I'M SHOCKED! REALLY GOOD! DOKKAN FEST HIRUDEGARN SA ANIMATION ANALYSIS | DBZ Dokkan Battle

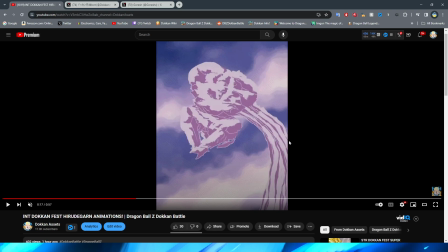Because, obviously, they have a full asset where he's in the smoke where it really, really looks like Hirudugam. and then as the shot progresses
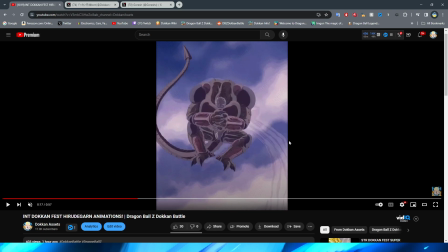they basically just fade the smoke away and they have Hirudagon come in but they do something cool here where they sort of like give him a purple hue or almost like a purple outline like the clouds are still covering him which I think is a neat little touch to really kind of drive this animation home and then of course we have Hirudagon ready to
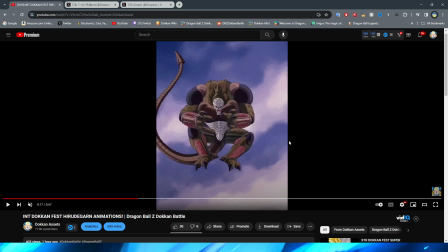catch a football or something here but this pose change goes away pretty quick he looks very funny here I'm not gonna lie it's not that the asset looks bad it's just the Hirudagon looks silly because he's Hirudagon making
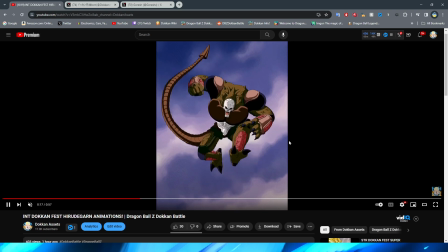this pose but obviously this is pretty cool with him winding up the punch right
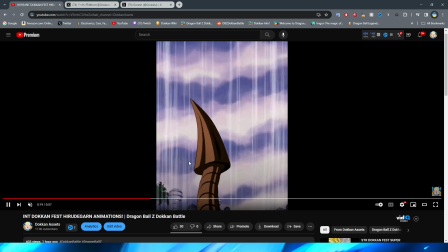and then of course having it come towards the screen I quite like that little bit of perspective and some nice follow-through right obviously um on having the fist come down from the sky and having him come all the way down to then having the enemy bounce against the ground with a little
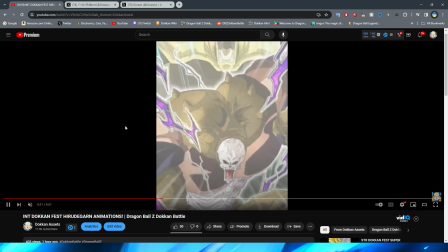dust and bam slamming them against the ground kind of um again this
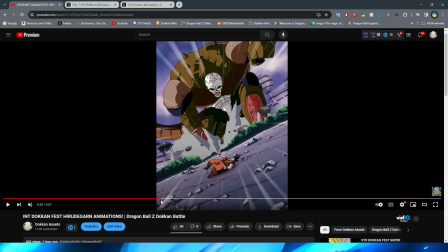is kind of just in my opinion really i guess a kind of disadvantage of the stinky sprite because this is more like irudugam punches him on the way down and then he lands on his own and the enemy lands far
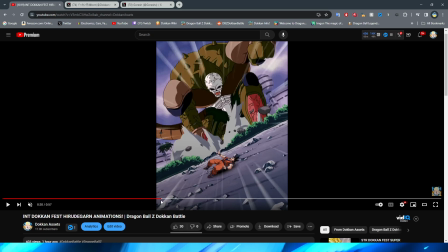away right which i think is fine but it definitely would have been cool to see herudugam basically just like crush the enemy for sure but this is
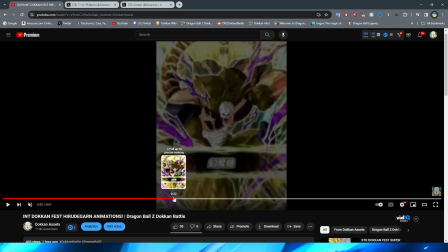then where the card art appears which is kind of crazy the card art appears that late in the animation and then we have this section right
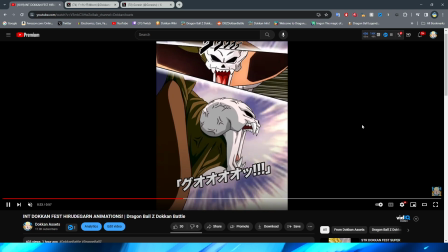here where Hirudugan shouts and I like this little effect that they have to kind of represent you know how loud he's yelling to then him
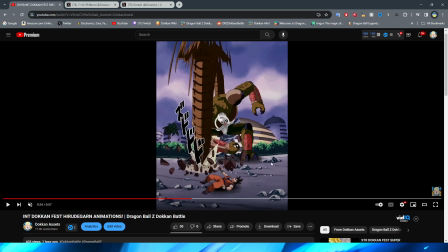slamming his tail on the ground now this is the one part of this animation excuse me oh my gosh that I don't really like I'll be honest him
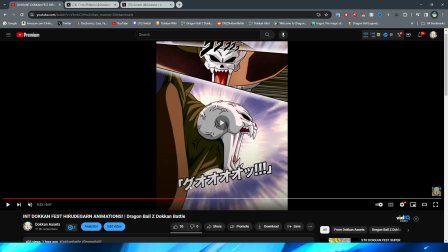slamming his tail on the ground looks cool the little jump looks great the beginning part with his head all zoomed in the transition even of the white fade
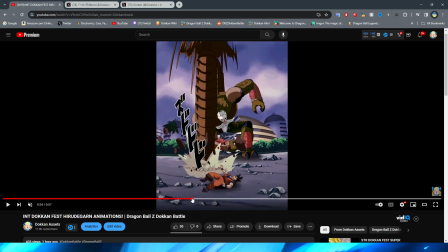looks great it is the tail being dug into the ground that bothers me a little bit it's the way that it moves right once it finally cracks into the ground you have this very weird movement where it doesn't really look like his tail is extending outward to compensate for
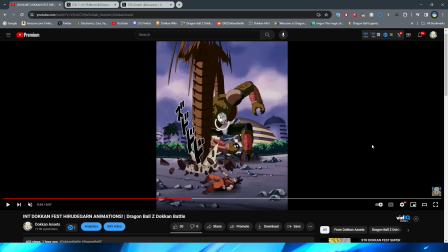the distance that it is moving forward like this um right it doesn't really look like his tail is extending or like he's leaning it forward because he's running out
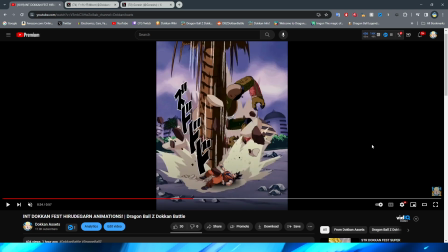of room or something like that it definitely just looks like they took this png of this part of hyrutagon's tail right
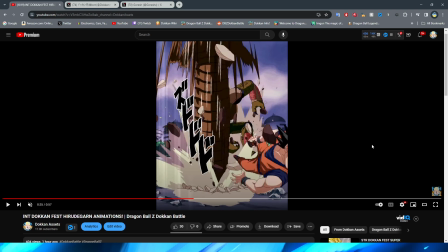and basically just you know just kind of had it shift towards the screen i I suppose,
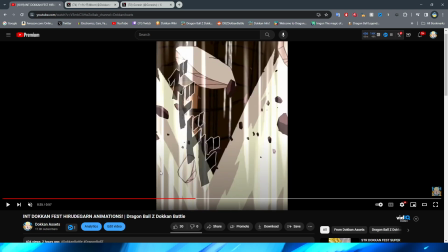right? I don't really know how to describe it. I was trying to think of a better way, like a better analogy to make, but they basically just have this particular PNG of,
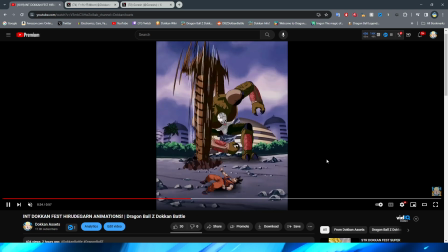you know, the end of his tail basically just slide towards the screen. So I don't know.
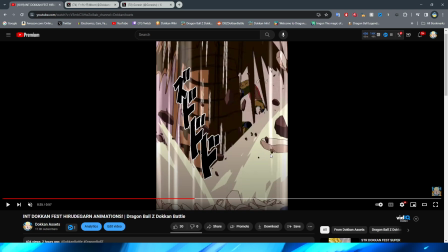I do think it's a little bit off-putting. Again, it's just weird that Irudagon doesn't kind of compensate for, you know, how long he's extending his tail. Just is a little bit off, but again, it's not like the worst thing.
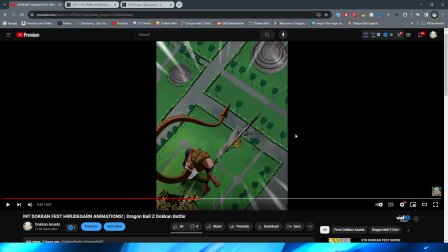And we then have this follow-up shot here, which is actually pretty cool. um Hyrutagon already uh having lifted up his tail out of the ground and I will say they do make it look extremely long in this shot so I suppose at least that's a good thing where you know here it
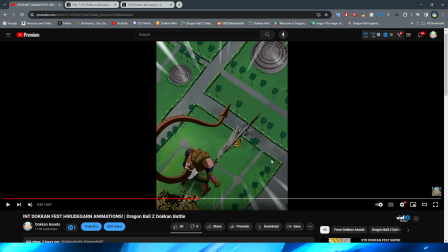definitely looks like that he was kind of really extending his reach to be able to you know kind of reach out that far I was like look how far the crack in the ground is compared to how far his tail would reach if he just stabbed out he would have to like lean
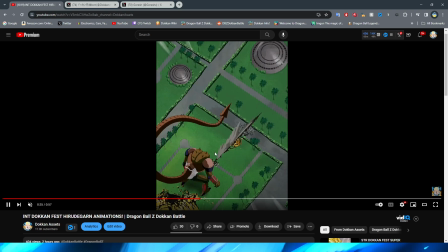forward or take a couple steps or something like that but i do like this little bit at the end where in this crack you just kind of have the dust cloud like shoot off i do think that is a neat little effect and a nice way to kind of just emphasize the animation
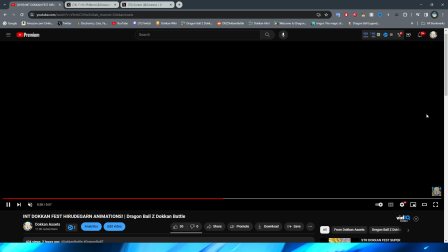and give it a little bit more follow through so we now have the transformation animation um
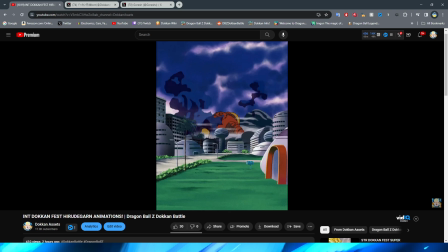which is pretty cool here right you obviously have the cocoon form of the Hirudagon.
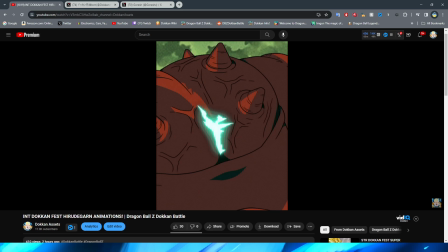Of the Hirudagon, of Hirudagon. And this is so well animated with the back cracking, right?
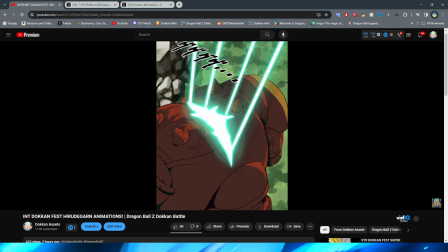The green light kind of showing out of the shell, right?
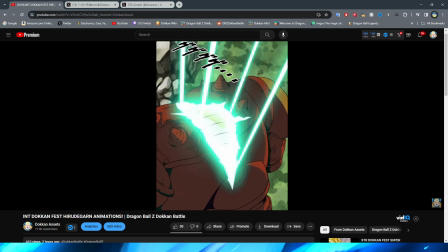Having it kind of expand and break apart a little bit with the beautiful butterfly coming out.
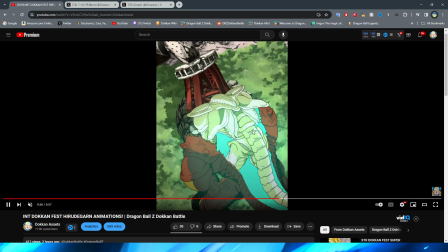And he does look like this when he first comes out where he's kind of a little bit green, right?
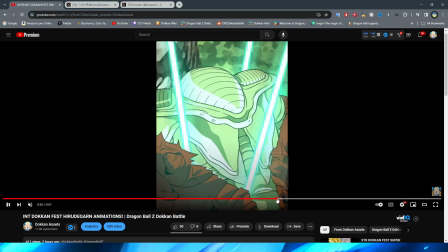And I'm sure that that's partially because of the green light and just like the transformation taking place. but it's really cool the way that they animate
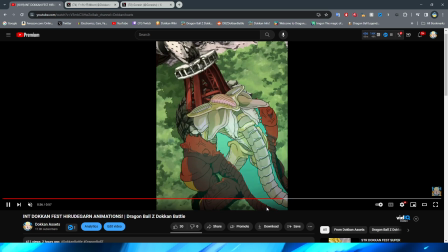it um it looks really good and I think this cut is in a good spot and they then have the color fade in right where you then
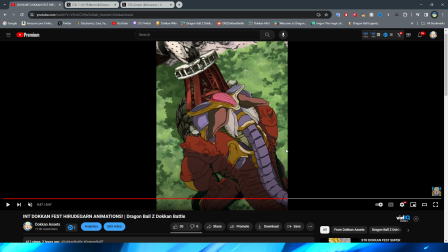have Hirudagon's more iconic colors where you remember that he looks like this um right in the movie they
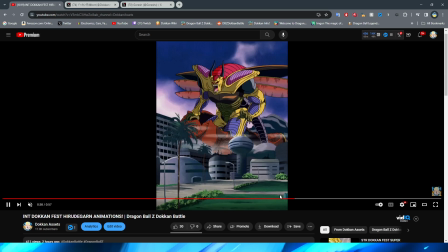have his wings grow a little bit too which is cool to see if they actually bothered to include that it's very quick at the end there but you can see his wings actually do grow out a little bit and then you have Hirudagon's shout to the heavens which I really like this shot I will say his head looks a little bit long but to
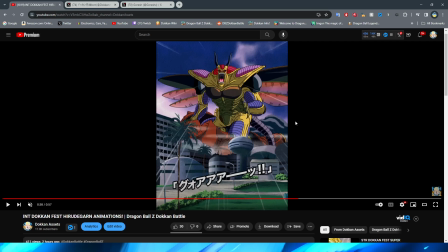be fair he is a grotesque giant bug monster so it's definitely not the worst thing the red glowing eyes are a nice little touch and i feel like this shot does a really good job of kind of emphasizing like hey look how big this guy is he's towering over an entire city
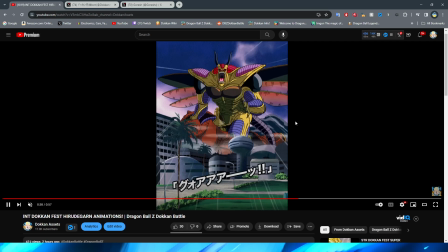with just his presence alone very very intimidating and very well done i like it quite a bit but yeah the smoke in the background too is cool um again definitely a very very good shot i think his transformation is well done it's very simple but it's well executed and it looks
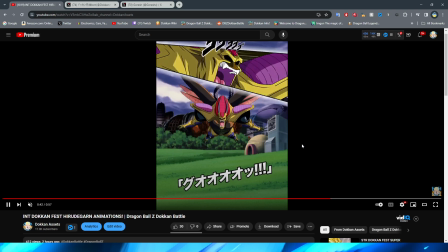nice so then we have the super attack animation where we have high rudigon charge forward here first of all i do like in the beginning you have this little bit of um leg movement right or i guess hand movement more like it oh i guess the leg movement too right his legs kind of go
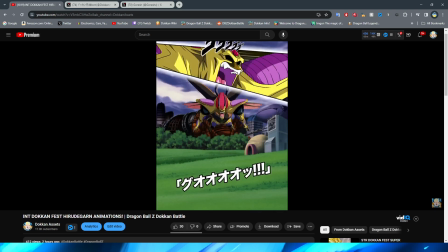out straight a little bit from being in the knee position right and his um almost called him antenna his wings do kind of move accordingly here um to sort of compensate for the fact of how he's going to move so that is really cool too they have him then fly towards
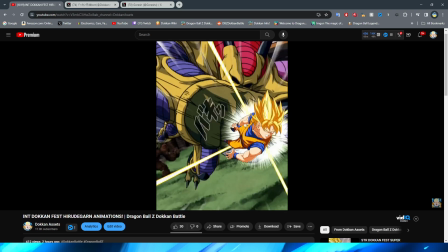the camera which is a nice little shot cutting from that to behind the enemy and a very very nice punch it is kind of funny because
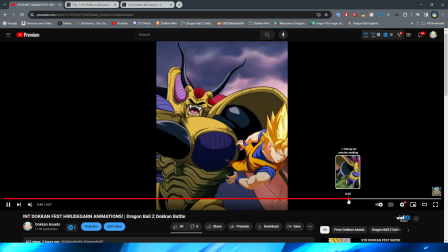it sort of looks like the haruda gun is winding up for a kick here um right like that but then it ends
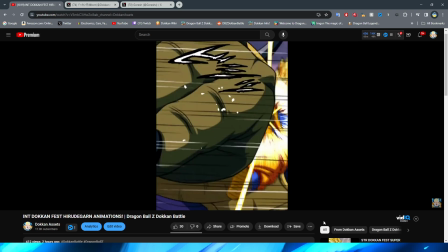up being a punch but it still looks good and all of these hits actually look really really good and i think the follow-through on them is it really makes them
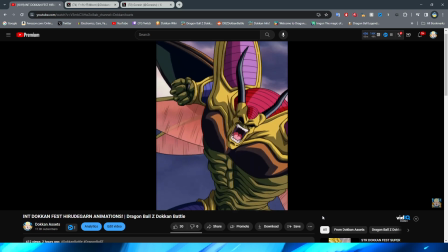feel so impactful all of these different punches um and slaps i guess in the case of the last one really feel like they have a lot of
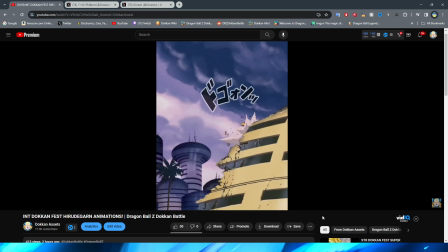impact from the motion blur to the again the follow-through is what's really really nice and like for this one even though there is no fall
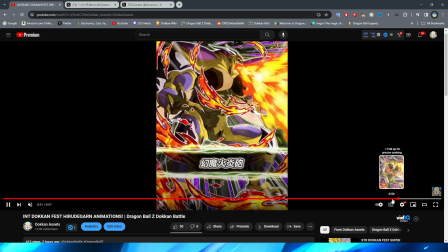through you see him hitting the um you know the wall of the building so hard and not to mention you saw his fist so big just moments ago
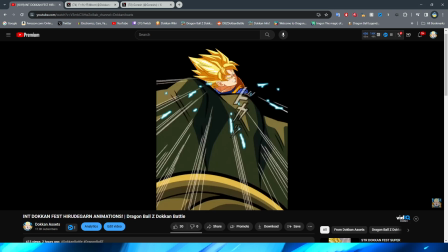um they definitely do a very good job with the perspective and really making me feel like that these hits are very very impactful they do